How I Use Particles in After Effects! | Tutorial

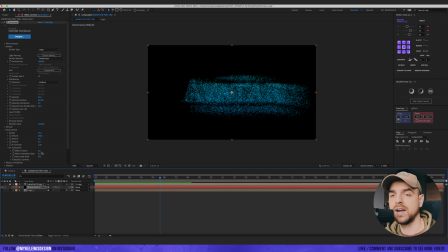238s
go to air turbulence and here affect position let's put 90 so the particles behaves a bit around a bit more random so you can see right now it looks much much better and
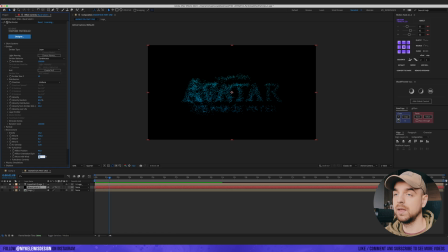252s
let's also move with wind change to 50 it looks nice and now let's go to particle
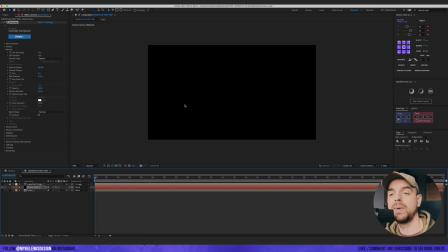267s
change the life to 10 so the particles are gonna live a bit longer size random let's put 100% or maybe not this is too much let's put 50 so we have a different sizes of those particles
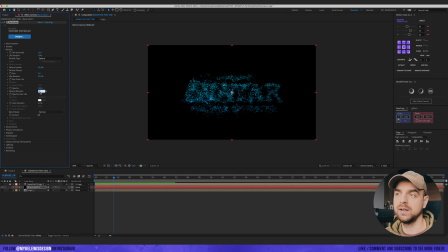284s
opacity random let's also select put here maybe 70% okay this looks much much better go to size over life and add a preset and let's see how it looks this looks nice
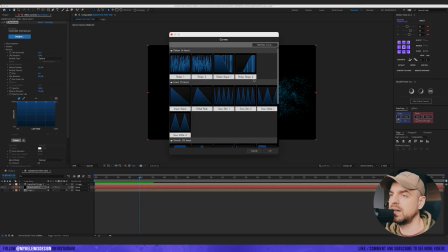305s
okay and now let's also pass it over life and let's add maybe this one let's see how it looks okay
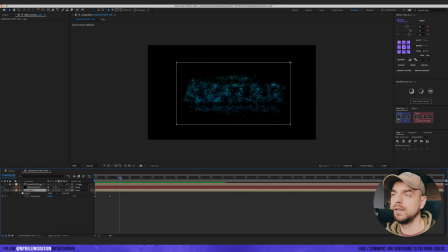313s
this should be nice so i'm gonna tweak mask a bit to make sure that those particles are not gonna stay in the place at the end just tweak here this and do maybe something like this so we have
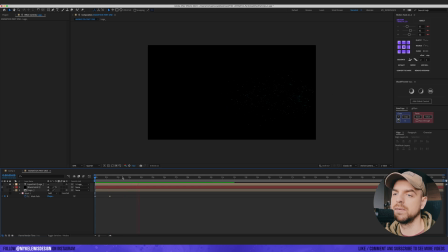329s
those particles and bam they are moving away and now let's add more particles at the beginning see i'm gonna add another zero here oh you can see that there was a warning that this is really really a lot so maybe let's go with
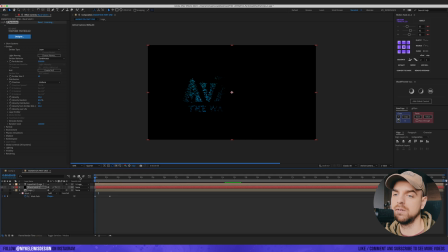345s
five here okay this looks better this looks really really nice so for the particle tutorial that would be basically it that's the way how i use particular effect to create particles but what i really like to do with those particles is to render those particles and then
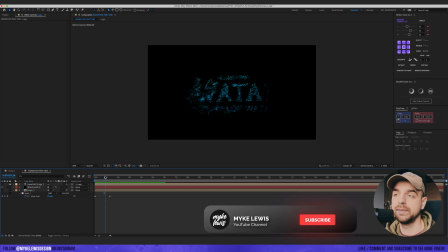364s
reverse those particles in the post so this is my composition for the intro
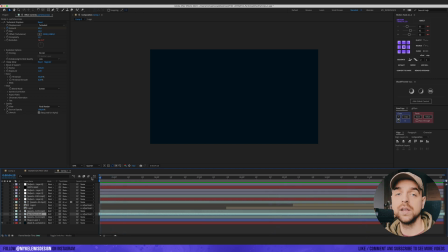369s
video that you could see at the beginning of those of this tutorial so basically what I have here is a blue background then I have a small light this is just a shape of a fast box blur on it and then I have a bit of
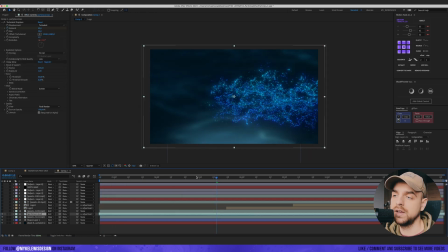383s
water which also has a blur effect on it and here here are my particles with a deep glow effect on it so you
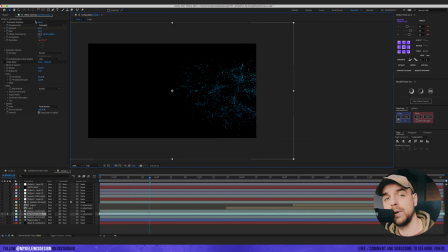392s
can see that without deep glow they look something like this they have a bit a bit of turbulent displays to give them a bit more randomness. So with Deep Glow it looks something like this. And here I have just a simple layer of particles which I found on Pexels site, pexels.com site.
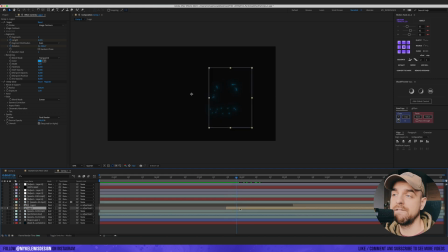410s
Then I created from our logo composition a Vegas effect to add a bit of a stroke animation.
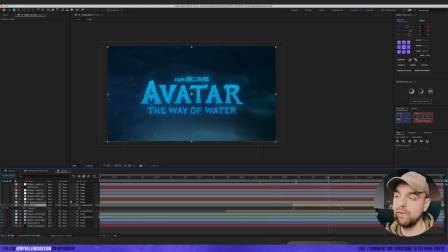416s
Then I put our logo with a simple opacity animation. So we have our particles reversed.